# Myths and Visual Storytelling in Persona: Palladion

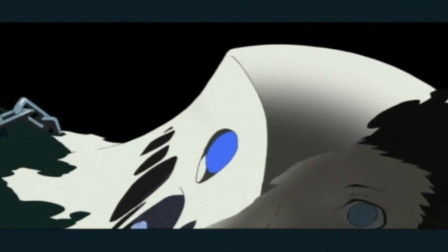4:08 Naturally, this boy grew up to become our guest, and Aegis was racked with guilt over what she did.
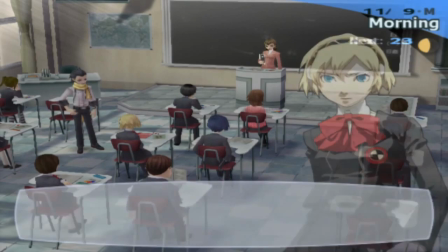4:13 She became even more protective of him when Ryoji Mochizuki,
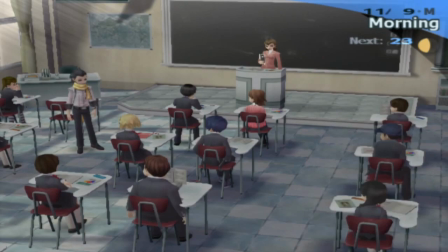4:17 an avatar of Death, was introduced to the group, sensing his true nature as Death.
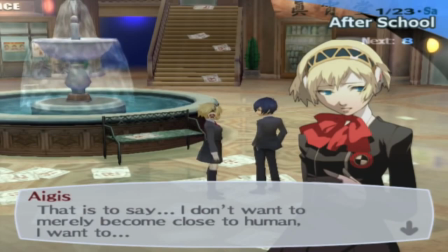4:23 At first, Aegis doesn't display much human emotion, but as she spends more time with the Seas group, she begins to experience it.
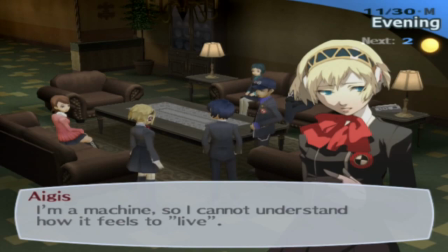4:31 She does not believe she is capable of feeling, but that is clearly not the case.
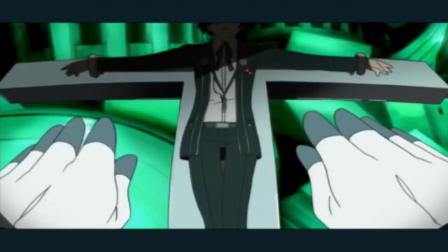4:35 Ikutsuki was able to reprogram her and use her to capture the Seas group on Tartarus as sacrifices to Nyx,
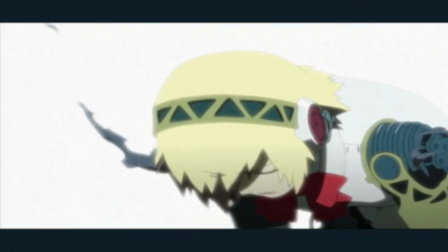4:42 but she was able to overcome it when she cannot bear to kill our guest. Aegis was heavily damaged and needed to be repaired, and once she returns to the group,
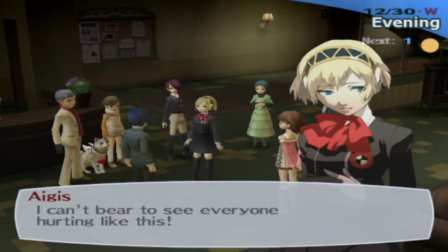4:51 she calmly explains how easily she could be replaced and rebuilt with the same programming. With Nyx's arrival imminent, She is frustrated at her inability to protect the people she cares about. She wants them to take Ryoji's offer to wipe their memories,
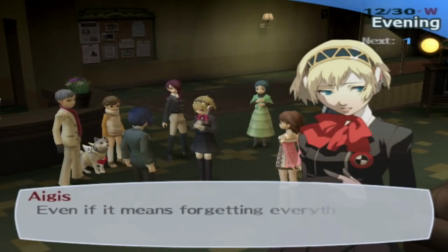5:05 to live the rest of the month without the fear of the coming apocalypse, since she registers that as the more humane choice. Aegis laments her inability to shed tears for others,
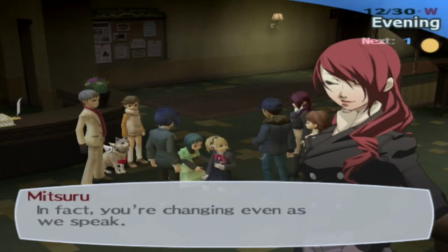5:15 but her friends tell her that her sadness is real, and that even if they lose, they still want to fight Nyx.
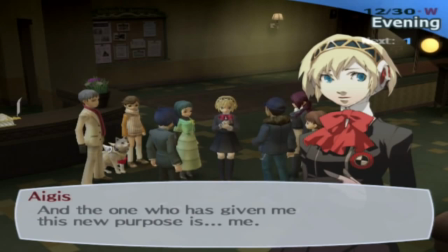5:21 Aegis is amazed by them, and says that her new purpose is to live alongside them all, and that she gave herself that purpose, rather than someone else.
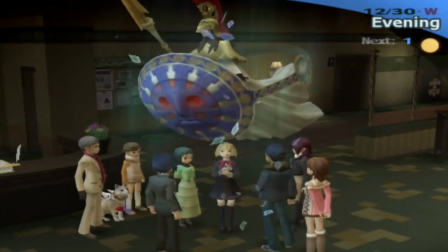5:30 Palladion then transforms into Pallas Athena.
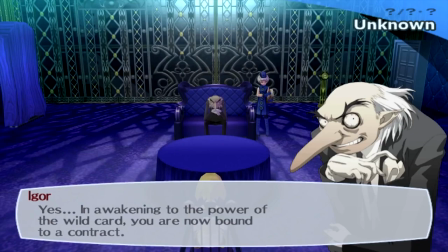5:34 After our guest's death, Aegis was desperate for answers, and she was granted the wildcard ability previously used by our guest.
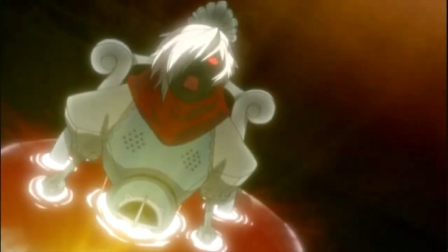5:42 She even loses the ability to summon her original personas, instead summoning Orpheus.
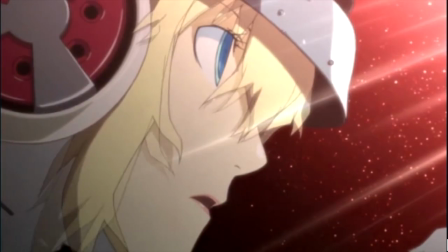5:48 Aegis throws away everything about herself in search for the truth, in effect destroying that part of her.
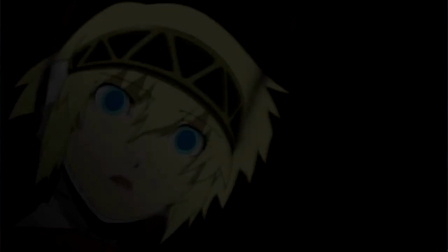5:55 This gave birth to Metis, her sister, a physical representation of Aegis's newly gained humanity.
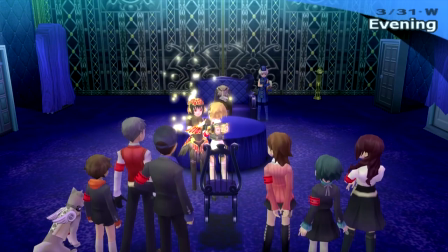6:01 And it isn't until she and Metis rejoin that she can wield Pallas Athena again.
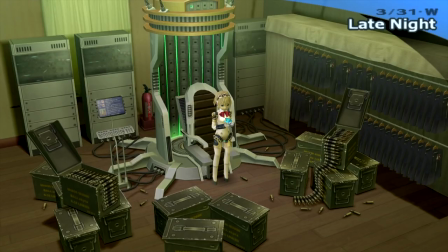6:06 In a way, Aegis embodies the Palladion itself. It is human-looking, but not human.
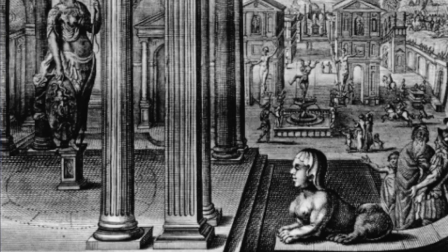6:12 Aegis can pass for human, but is an android. Her programmed purpose is the protection of humanity, and Palladians were thought to be a form of protection for a city.
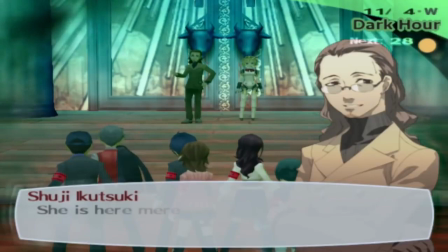6:22 Aegis is viewed as a weapon, not a person with feelings, by Akutsuki and the Kurijo group.
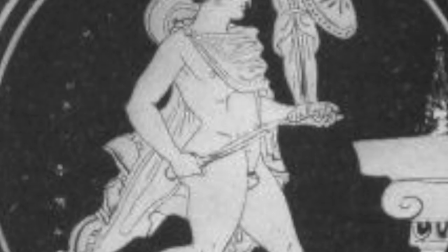6:27 When the Seas group are told about a weapon having escaped, they have no idea that the girl they saw on the beach is that very weapon.
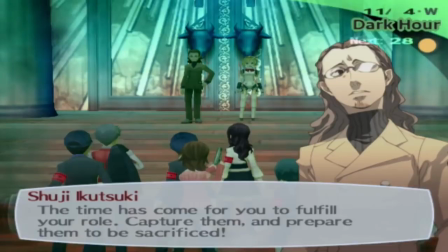6:34 And, just as the Palladium is powerful but capable of being taken, Akutsuki is able to reprogram Aegis against her will.
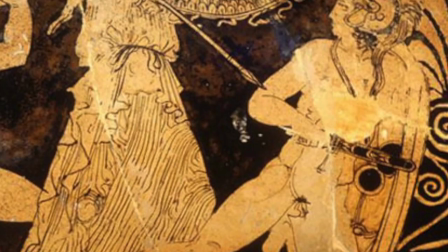6:42 Aegis is aptly named. Like the Palladion, the Aegis is seen as a form of protection in battle.
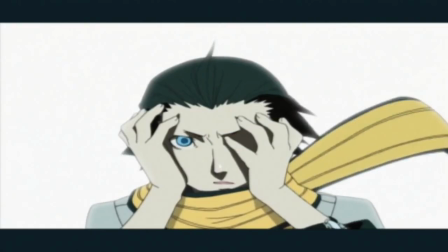6:48 It is also due to the use of the Aegis that an unwilling person was caught in the crossfire.
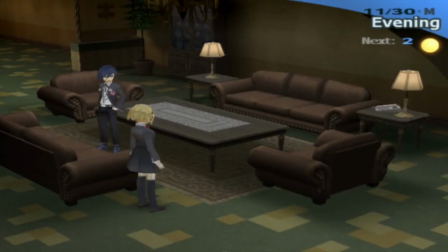6:53 Just as Pallas was an innocent victim, our guest was accidentally involved in Aegis's battle with death.
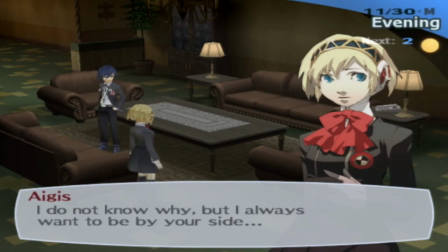6:59 Athena's guilt over Pallas's fate is mirrored in Aegis's protection over our guest.
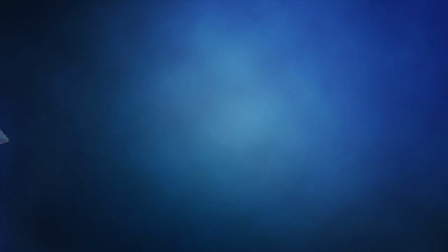7:04 Even when her memories of the event were erased, that protection is still part of her.
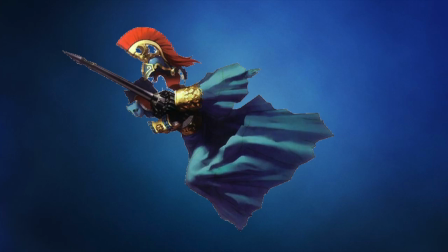7:09 Palladian's persona design reflects Aegis's personality as well as her initial lack of one.
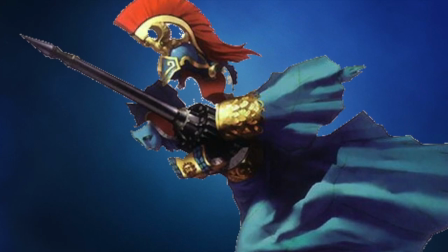7:14 Its overall form looks like most of the story it is derived from. It looks like a Greek statue with elements from both Pallas and Athena.
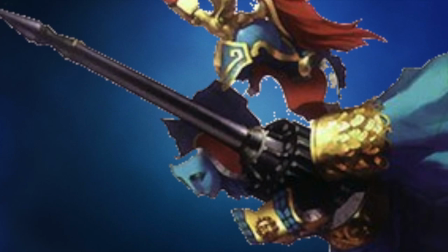7:21 The helmet is very iconic to Athena, but the Palladian's main face and body look to resemble the Palladion of Troy.
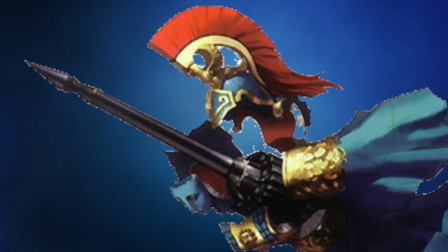7:28 It starts out looking very much like a statue, with a blue palette for the face and dress.
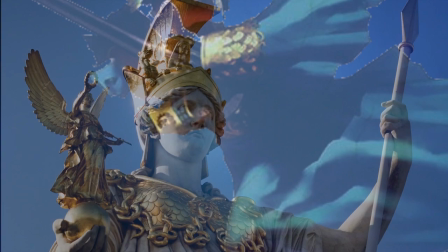7:33 The gold of the helmet, breastplate, pauldrons, and belt are also reminiscent of the Greek myths,
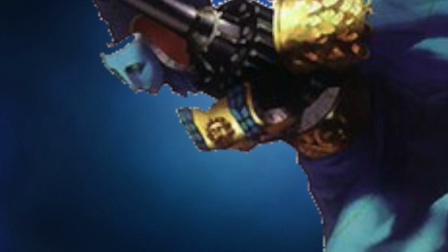7:39 which describe Athena donning gold armor when she went into battle. There is a small face on the breastplate.
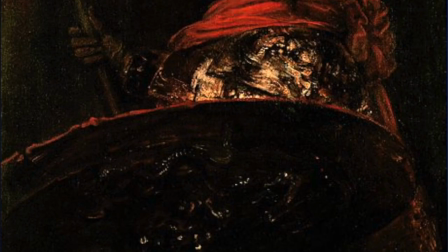7:45 This is one iteration of the Aegis. Several depictions of Athena show this on her breastplate in varying sizes.
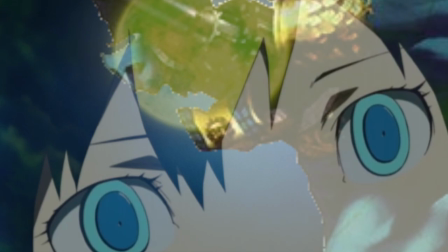7:51 Here, it is small and not very noticeable, which reflects how little of Aegis's own personality is shown in this form.
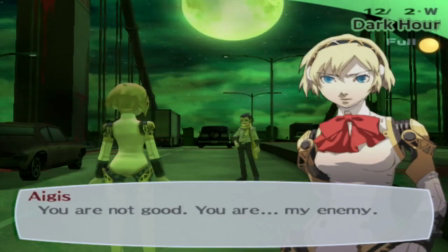7:59 Palladion opens up to hide a giant spear, showing underneath the human facade the true weapon hidden within.
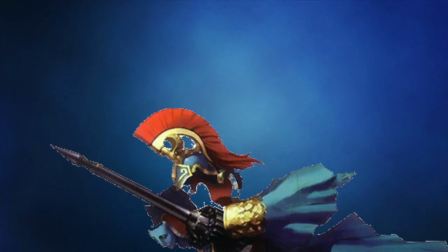8:05 This is how Aegis initially views herself, a weapon bearing a human disguise.
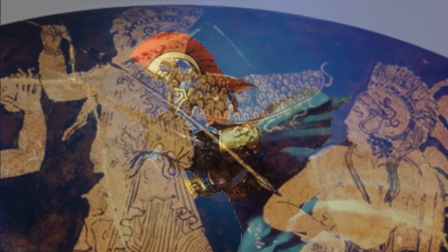8:10 The spear is also reminiscent of Pallas and Athena's battle, as Athena killed Pallas by using a spear.